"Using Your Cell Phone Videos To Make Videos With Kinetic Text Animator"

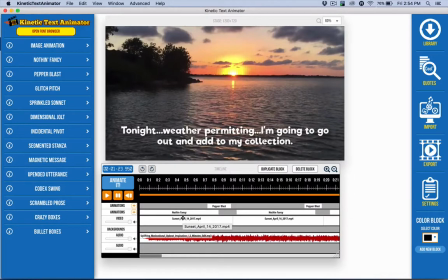243s
There's a lot of times I'm looking at it myself and really just taking it in and just forgetting almost that I'm shooting a video. And so what I did on my phone was I trimmed it down to about 10 seconds. And then I used iCloud. Now, a lot of people have Google Drive if you're on an Android.
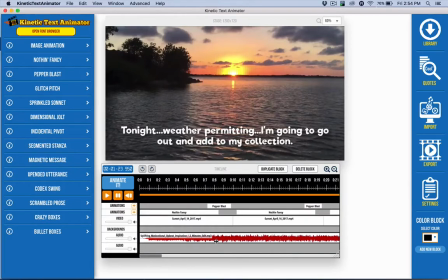259s
You can email it to yourself. Usually it would use that if some sort of external drive. See, on a Macintosh, I can use AirDrop. There's probably other ways to get it off of your phone too. The Google Drive and iCloud are two things available to the Android and to the iPhone respectively.
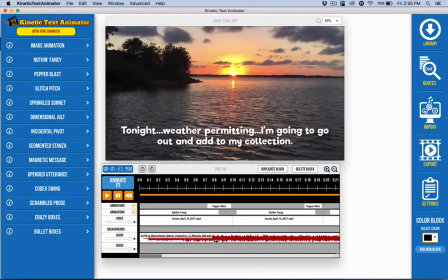277s
There should be an easy way for you to get these videos off of your phone and onto your computer and into Kinetic Text Animator to do the sort of thing that Carvel and I just demonstrated. So when I did mine, I threw in the audio first. I found an audio track. I did a video on that, a tutorial on how I find my audio, so you can check that out.
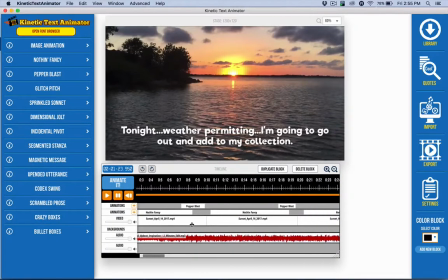297s
on our YouTube channel, or I'll put it in the tutorial section too. After I put that in, that told me how long my video was going to be, because I like to end it where the song ends as naturally as I can.
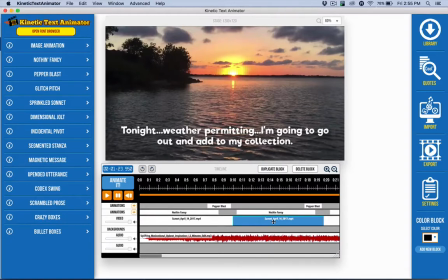310s
So then I put in my video. So I just took a bunch of shots. I have a lot more than these, and so I just put them in, and I did them roughly sequentially. I did remove some, and what I was going for, something that kind of I can point out here, is you want to,
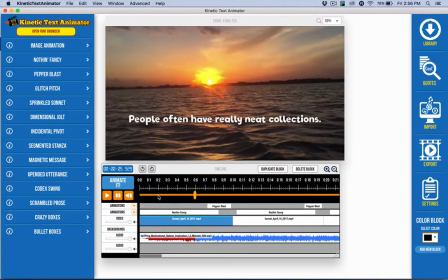325s
on something like this, whenever you can, I was trying to do standard kind of video techniques,
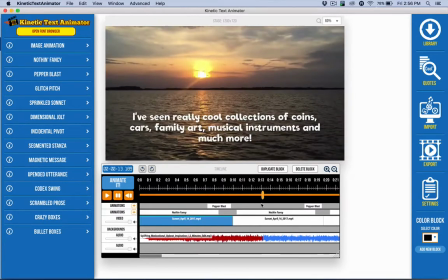330s
which is contrast. And so I wanted to have this one be different, so that the waves are, the colors are different, you know, and so forth. And so this is more placid, and it's a slightly different angle. And so I'm looking for just changing it up like that, and just more color in this one.
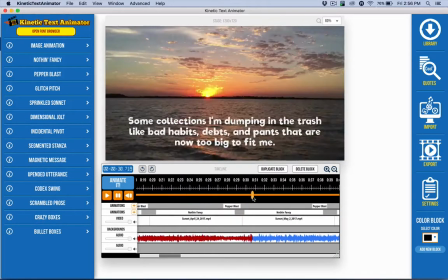348s
And so as I'm going, just to maintain visual interest. So whenever you have something like that, you know, try to pull that off.
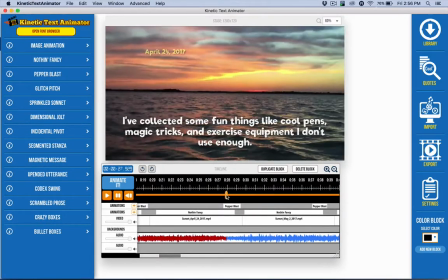354s
And this one is very different from the previous one, the clouds and whatnot, the colors.
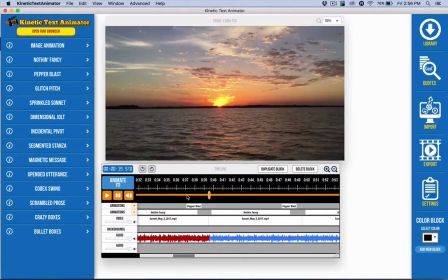359s
Well, the colors tend to be pretty similar. And then since I had done a couple like that, I went from the shore here.
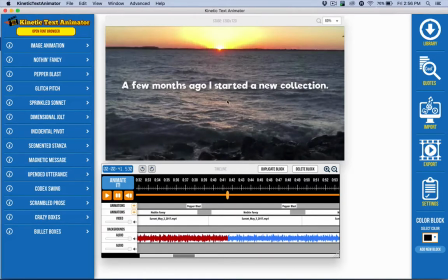365s
And the waves are really, really wavy. I tried to go out on this one, but the waves were so high, it pushed me right back to shore.
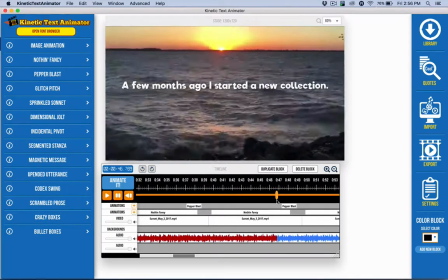372s
So tossed me around like a rag doll. So that night, it had to be from shore.
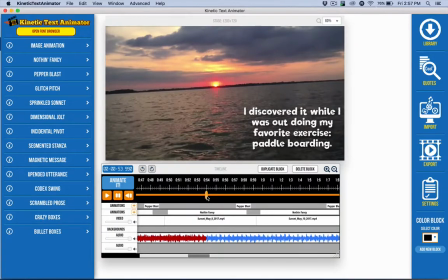376s
Anyways, as I went, I did try to, like I said, tried to mix it up and everything.
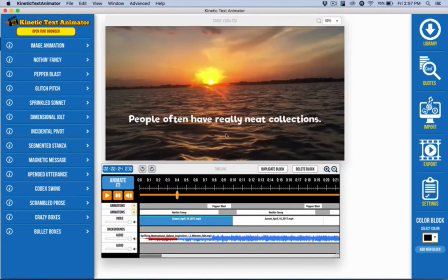381s
Also, now another kind of neat thing that I wanted to point out was I used the available space. Like down here, it's darker. So I was able to put the text down here, of course, using the grid feature.
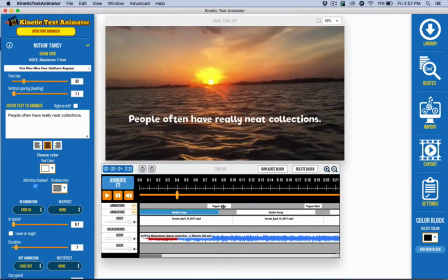393s
I had it, you know, I told it to go in that area. And I tried to also mix things up where I put the dates.
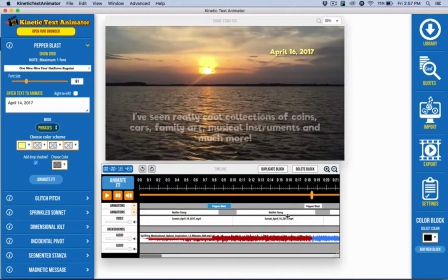401s
So each time I showed the date, I would move it around in different spots to just, again, kind of keep it interesting.
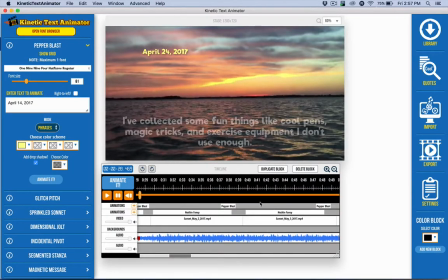408s
You see here, I'm kind of going in a circle. And at the same time, I'm using areas,
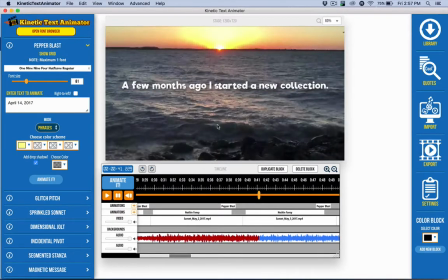413s
I'm moving things around so you don't expect that to be in the same spot all the time.
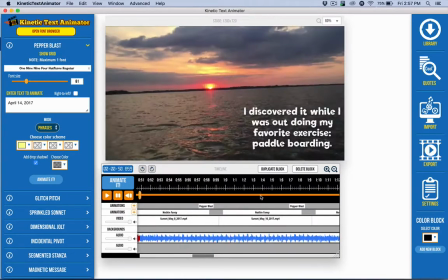417s
It just creates some visual interest and makes things more fun and interesting, and contrast and so forth. And so just a few tips like that.
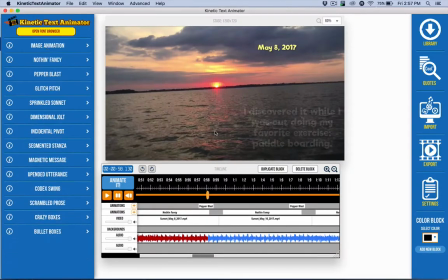426s
Now, when your background doesn't really allow for that to happen, you might want to take advantage of the crazy boxes, the bullet boxes, codec swing, or magnetic message, because they all create a box and allow for the there to be the contrast, so you don't have to worry about whether or not they can read it.
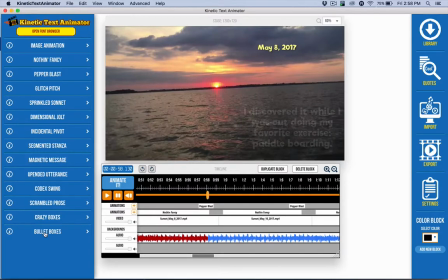443s
A lot of us, in fact, the crazy boxes and bullet boxes are inspired by these kinds of effects that are used in typical newscasts and things like that. So if you use these, you may start to feel like, oh, you know, it feels very professional, because the pros use that effect.
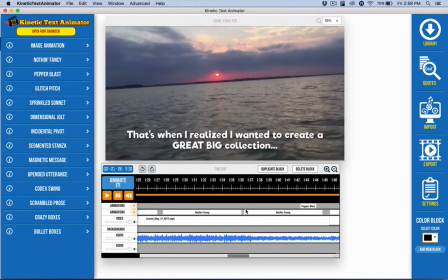460s
That's the sort of thing that you can do very quickly and easily. Most of the time that I took on this video was basically trimming the videos and sending it to myself via iCloud, and then actually doing the animation, importing them in, and doing these text animations.
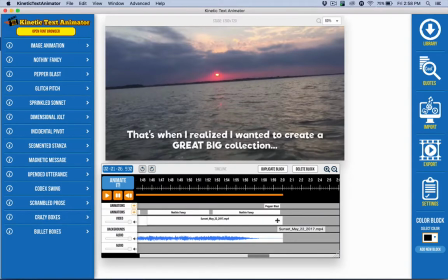478s
I don't know, it maybe took an hour, maybe a little bit longer, not very long though. And so it really kind of made it fun.
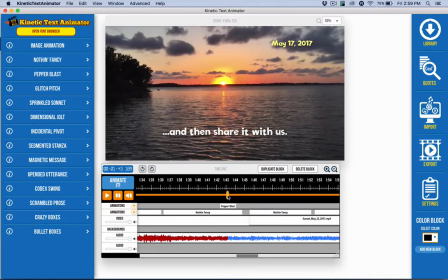485s
You know, this is a sort of project I wouldn't have taken on if I couldn't have done it that fast.